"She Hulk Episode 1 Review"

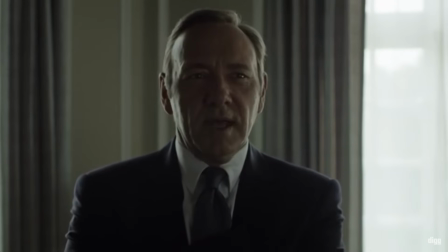[16:26]
Francis Underwood will say something like, "From Gaffney, we had our own brand of diplomacy.
Shake with your right hand, but hold a rock in your left."
That gives us a clear indication of his motivation and helps with the development of his character.
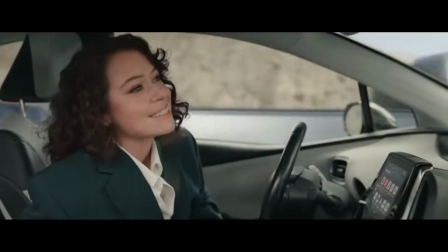[16:41]
But when She-Hulk says, I know you can't wait to see Wong.
I get it. I just want to make sure that you don't think this is one of those cameo every week type of shows.
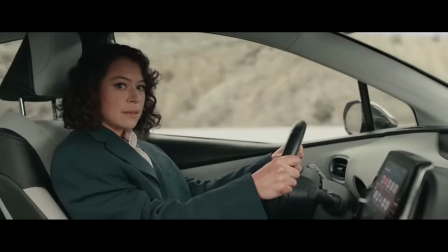[16:50] It's not.
She's just filling space with her, telling us stuff we already know,
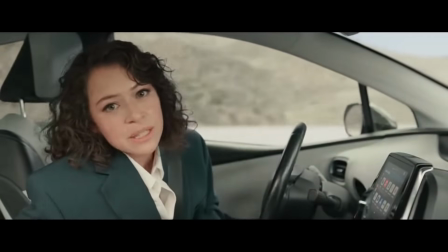[16:54]
and doing nothing to develop the story, endear herself to the audience, or flesh out her character.
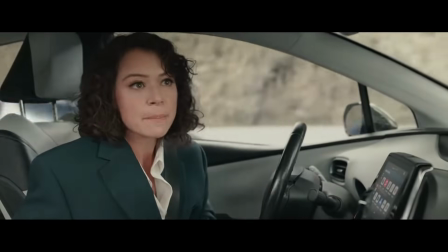[16:59]
The asides don't do anything. The writers think their use of this Shakespearean dramatic device lends a levity, humor, and wit to the show, but it doesn't. The asides just come off as awkward filler.
If you want to go back to your life as a lawyer, I respect that.
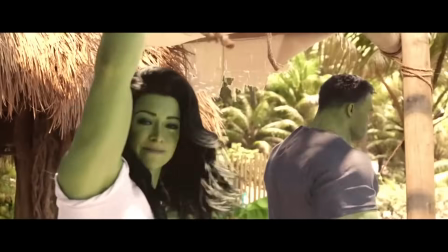[17:15] He doesn't mean that.
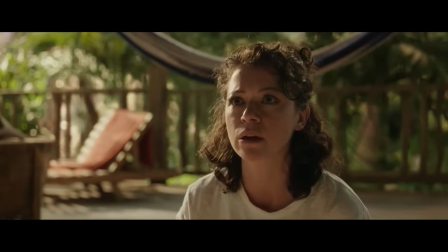[17:17]
The most derided, mocked, and criticized scene in this show is the Screed, which is basically infamous at this point.
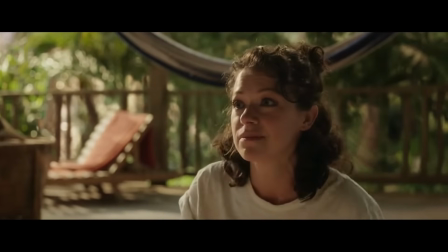[17:24]
The writers intended this as the episode's emotional centerpiece.
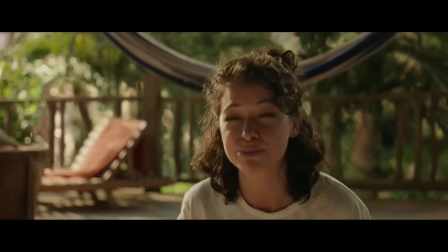[17:28]
It would allow the lead character to state her case, and she would become a sympathetic character who the audience relates to.
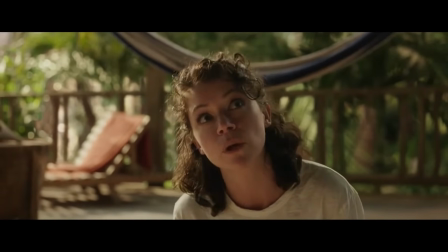[17:34]
And it didn't work. At all. In fact, it had the opposite effect.
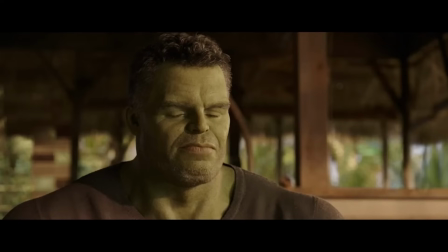[17:39]
It made She-Hulk look angry, arrogant, and bitchy.
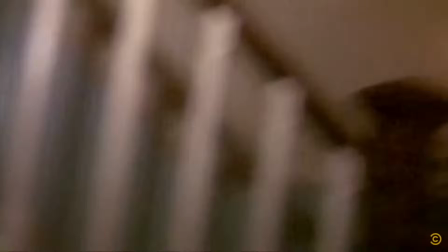[17:42]
If the showrunners wanted an emotional centerpiece, they would lead up to it, often over the course of several episodes or even seasons.
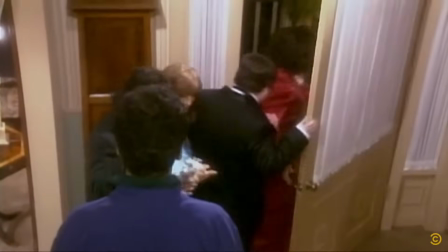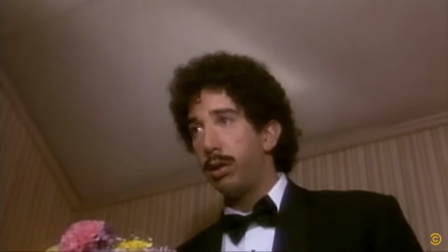[17:55] Oh dear. Jack, how do I turn this off? Press the button. Which one?
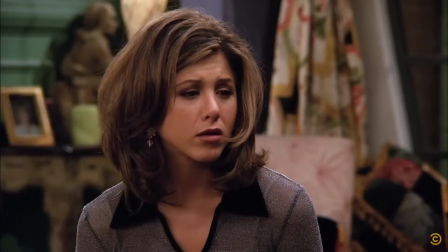[18:00] Which button, Jack? The button.
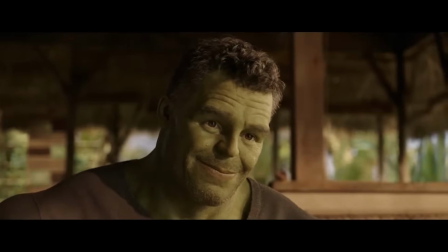[18:05]
Today, it's just a woman who the audience doesn't even give a shit about yet, going on an angry, bitter rant because fuck men, I guess.
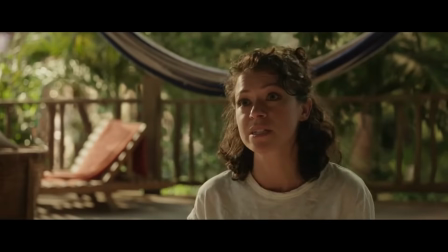[18:13]
This is nasty, divisive, and really fucking lazy, and way too political for a show that claims to be a lighthearted sitcom.
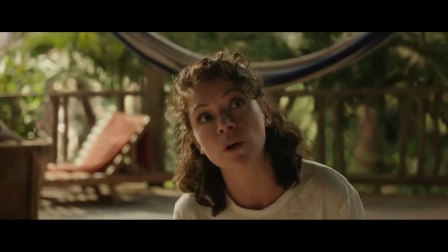[18:21]
There's nothing fundamentally wrong with a Screed. A justified rant can be a great emotional set piece.
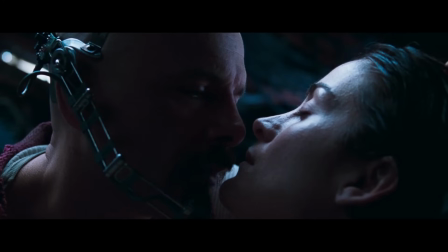[18:26]
Here's an example of it done brilliantly.
I'm tired, Trinity. I'm tired of this war. Tired of fighting. I'm tired of this ship being cold, of eating the same goddamn goop every day.
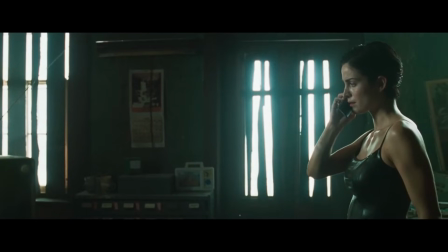[18:44] But most of all, I'm tired of that jagoff and all of his bullshit.
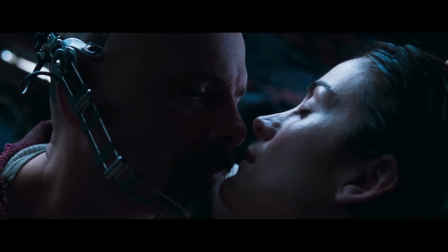[18:48]
Now that works, because the audience understand everything that Cypher is saying. We haven't been told it directly, nobody has spoken any of this out loud, but we have seen it.
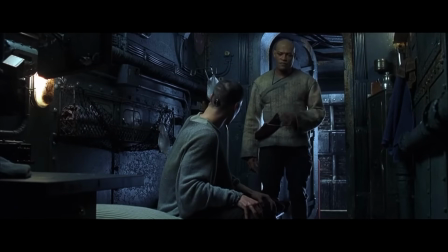[18:59]
We have seen the cold, metallic, miserable surroundings the crew live in.
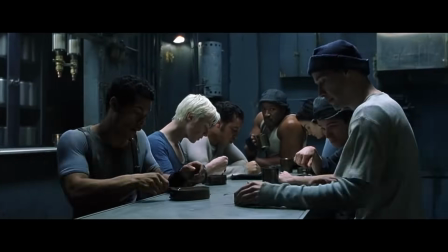[19:03]
We have seen the depressing gruel they have to eat, the rags they wear, the ceaseless struggle for survival that is their existence.
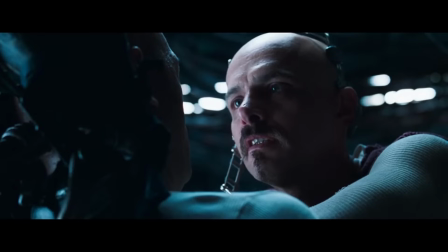[19:10]
So we understand Cypher. Not everyone will like him or agree with him, most viewers won't, but everyone will understand where he's coming from, and that's all the writers are trying to accomplish.
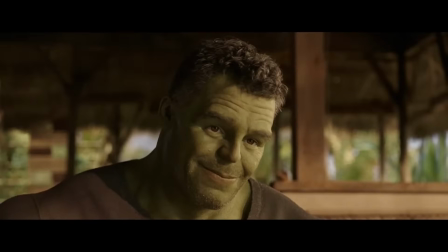[19:20]
The problem with the She-Hulk rant is that the writers want the audience to not only understand her, but to agree with her, like her, and sympathize with her.
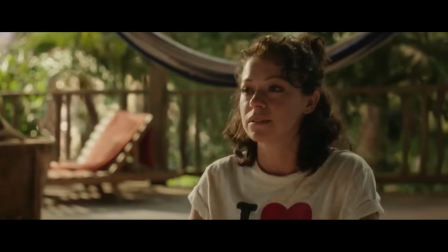[19:28]
But they have shown none of what she's complaining about.
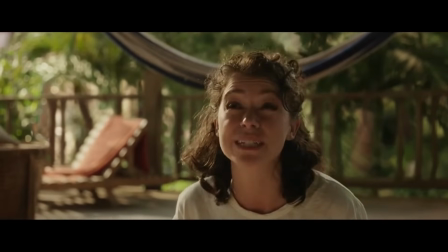[19:31]
In fact, they have shown things in the show that demonstrate the opposite of what She-Hulk is moaning about. The writers are trying to get
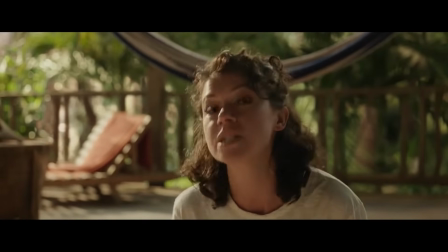[19:37]
the audience on side with a few paragraphs of feminist hackery that could have been copied and pasted from a Guardian article. This scene really exposes the writers as the diversity hire hacks that they are. It reminds me of a recent singing performance from a pop star who, in a previous, better time, would have been working at a drive-thru instead of recording and releasing professionally produced music.
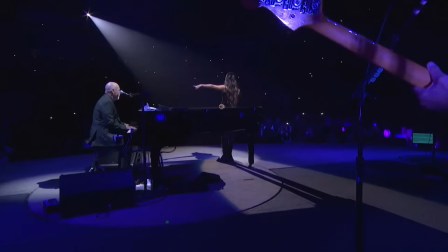[19:59] I bet that she knows Billy Joel, 'cause you played her uptown girl.
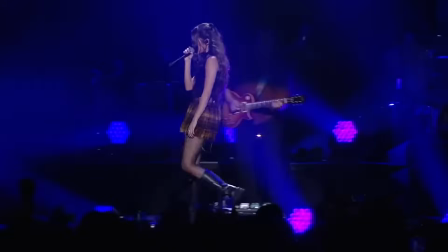[20:05] You're singing it together now. I bet you even tell her how you love her
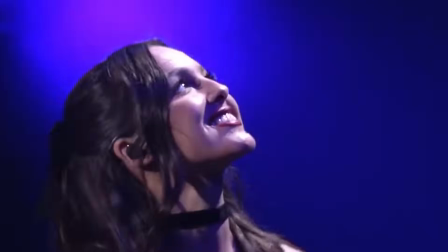[20:13] in between the chorus and the verse. Yeah, I know you get deja vu.
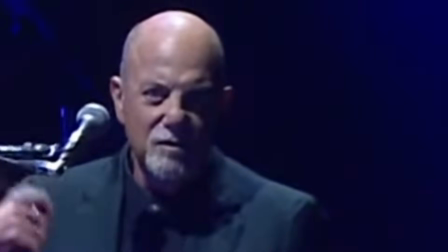[20:24]
But unfortunately, we live in an age where talent is now a minor consideration in the hiring practices of major corporations.